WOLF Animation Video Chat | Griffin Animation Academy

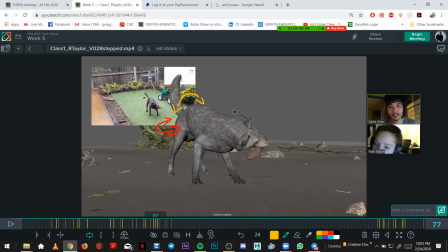1784s
You can get a bit more Z in the hips and the chest as well. Yeah. Yeah, that would work. So get like multi-axis movement there.
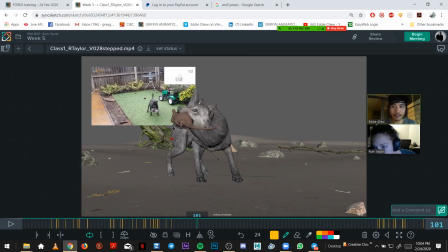1800s
That'd work really well. Yeah, right now it's just, I can feel it just going that way and that way on the hips.
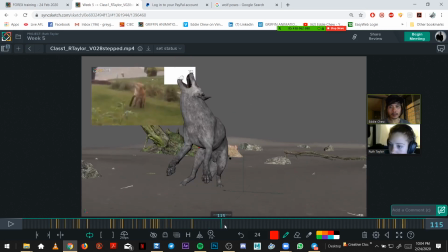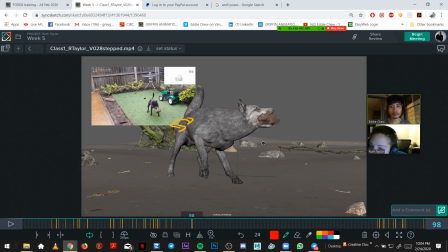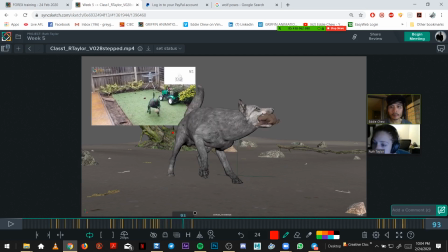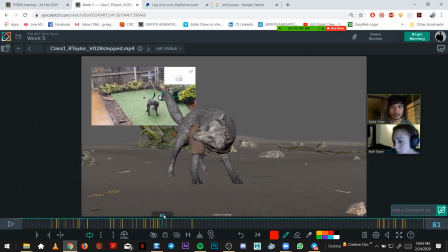just looking at the angle of the head, we can start to vary it up just a bit.
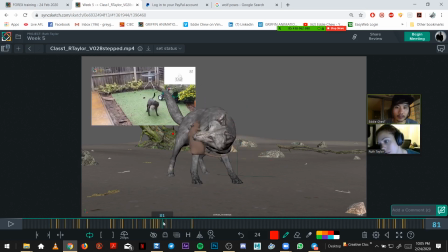1864s
So they're good. So I was thinking, because you hit this pose, I think starts to get a bit unnatural there.
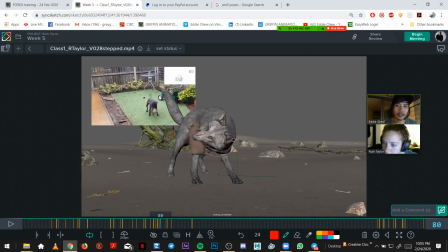1882s
So what you can do is go from here, and instead of flipping this way, we can also vary up the poses by flipping the other way, so you see a bit more chin. Oh yeah. Yeah, so you go from here to
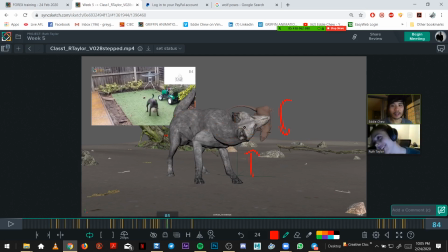1902s
that way. Yeah. Yeah, this. exactly. Get that angle, and you see more like chin, lower mouth, and that will feel also like you're varying up the poses. But I think also that angle would feel more natural, so you kind of go that way.
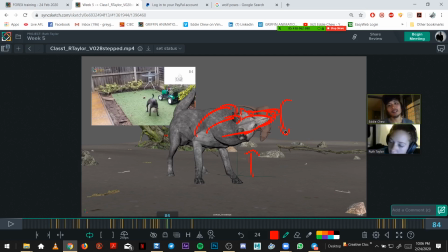And then you can swing back around this way, so the top of the head would be like that. Oh yeah. Coming over here for this, so you get a bit more
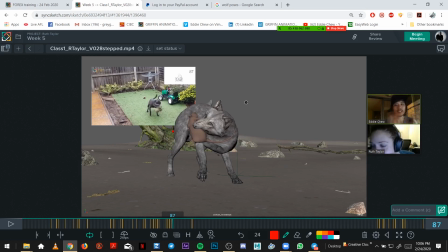1941s
rotation as well in the head, rather than just side to side, like some nice natural rolls.
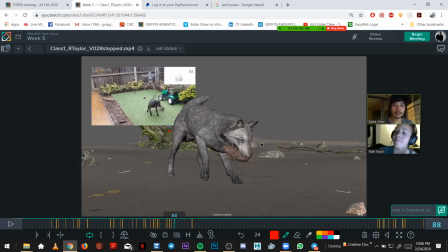1957s
And then here you can, this one feels nice, so you can keep that. So for this one, you can rotate over even more and maybe just see, like the rat underneath, and the nose is up here.
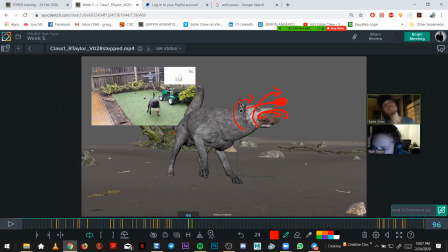1977s
So really push that roll over, which would be neat. So you just see a little bit of ear there.
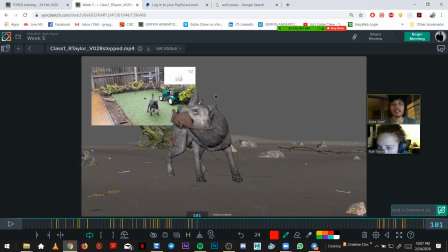1993s
And then we can feel it on this side now. So roll it over this way, just to vary it up, because we always see it from this angle. So
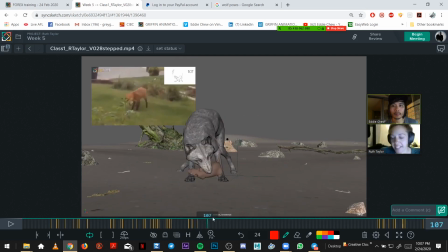this is cool.
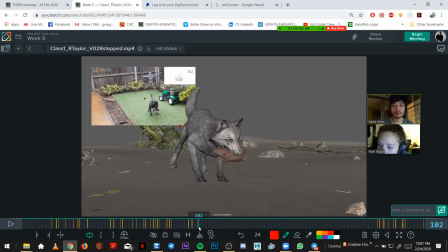Your knee here.